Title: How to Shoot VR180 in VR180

Welcome to my first film in VR180. Now this is going to be best experienced using your headset and headphones. However, if you just have your phone or you're scrolling around on your computer screen, you can look at all the different locations that we're going to go to and still be able to get an immersive experience. Now for this first film, I really wanted to explain what is VR180 so that you can better experience the other three films in this series. Alright, so let's go on a little adventure and let's talk about VR 180.
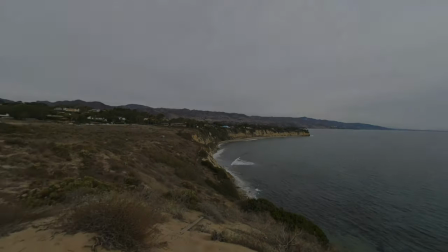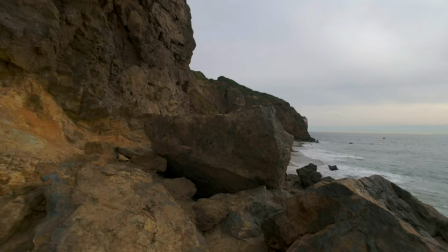So for this film I'm going to be taking you on experience from the ocean up into the mountains. Some of my favorite places here in Southern California.
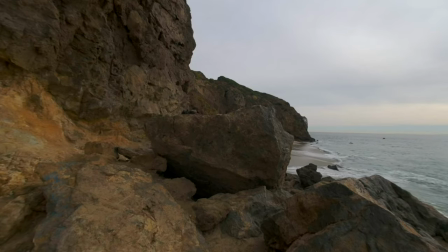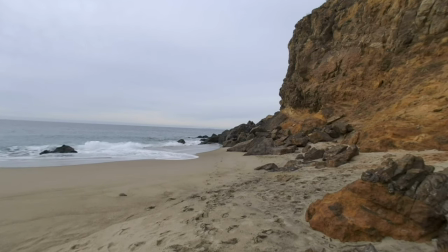65s
So the whole reason to shoot in VR is for the immersive experience. If you have goggles on right now, you're here on the beach with me in Southern California on a not so nice day.
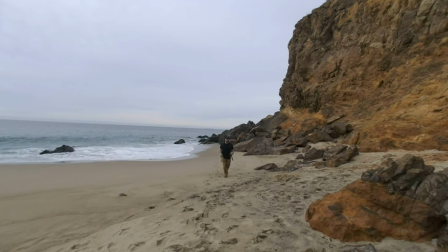80s
And that's what I think is so powerful about this medium. I don't think it's a gimmick. I don't think this is going to be going away anytime soon because the power of immersing your audience is so unique. And it's something that you can't necessarily do with other forms of video content. Think about it. If you have your goggles on right now you're not being distracted by your phone you're not doing something else you're not multitasking you're actually here with me on the beach and that's all you're doing and there's so much power to having someone's attention for a solid piece of time and being able to tell a story so you'll see when you've watched the other films in the series it's all about these experience and the immersion so one of the films that I shot was a trip to Thailand where I went and did a film about elephant tourism.
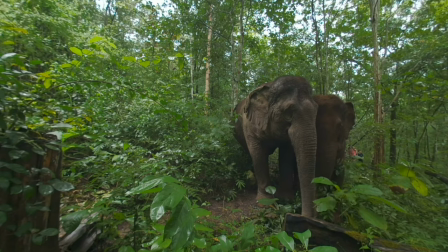130s
But instead of just being with the elephants and talking about the issues and doing an interview with the person running the sanctuary,
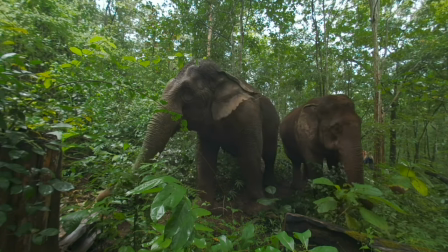137s
I wanted to make it a complete immersion.
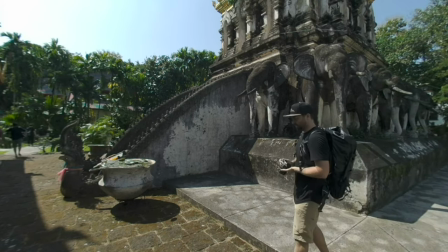139s
So you're going to experience Thailand from the minute I get off the plane to getting all the way to the elephant sanctuary.
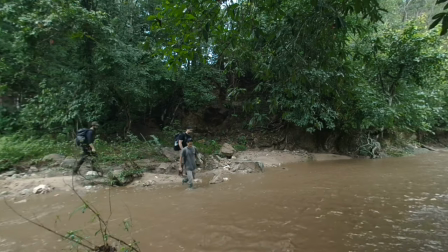147s
And yes, we will go experience the elephants, but there is a lot more to the trip than just that aspect of the film. So it's more about the whole picture rather than just grabbing that one snippet. All right, I gotta climb up these cliffs.
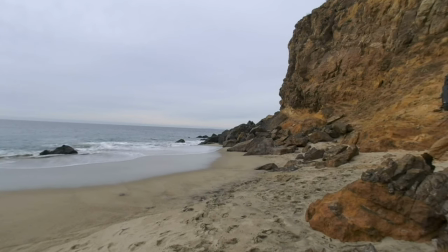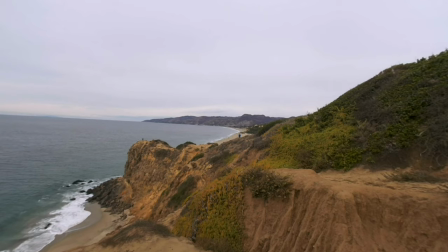173s
So I'm sure you've noticed that things play out a little bit differently in VR180. So instead of your typical video where things are cut and the attention is directed based on the editing and camera choices, you essentially only have a wide lens on this camera and the choice of what you're pointed at what you're looking at is made by you. So in a way this is much more like theater than it is film. You have longer takes that have to play out over time and I can actually direct your attention by pointing to things on screen or having things happen in different parts of the frame and you actually have to make the choice to look at those. So everyone's experience is a a little bit unique when it comes to VR180.
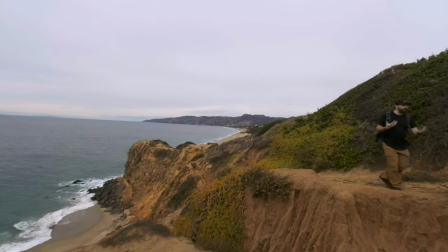219s
So if I'm standing on this side of the frame, I could be talking about something over here, but there could be action happening over there. Now, you could play this up and you could have things happening all over the frame, and you use audio and you use different cues on screen to drive attention one way or the other.
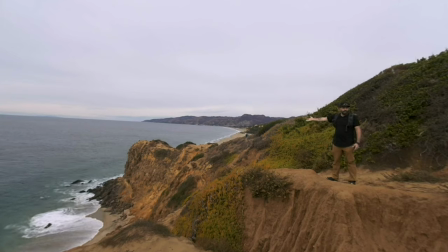238s
So I might point that way. You're gonna look that way. And so that's what's really unique about this format. So let's talk about the gear you need for VR180.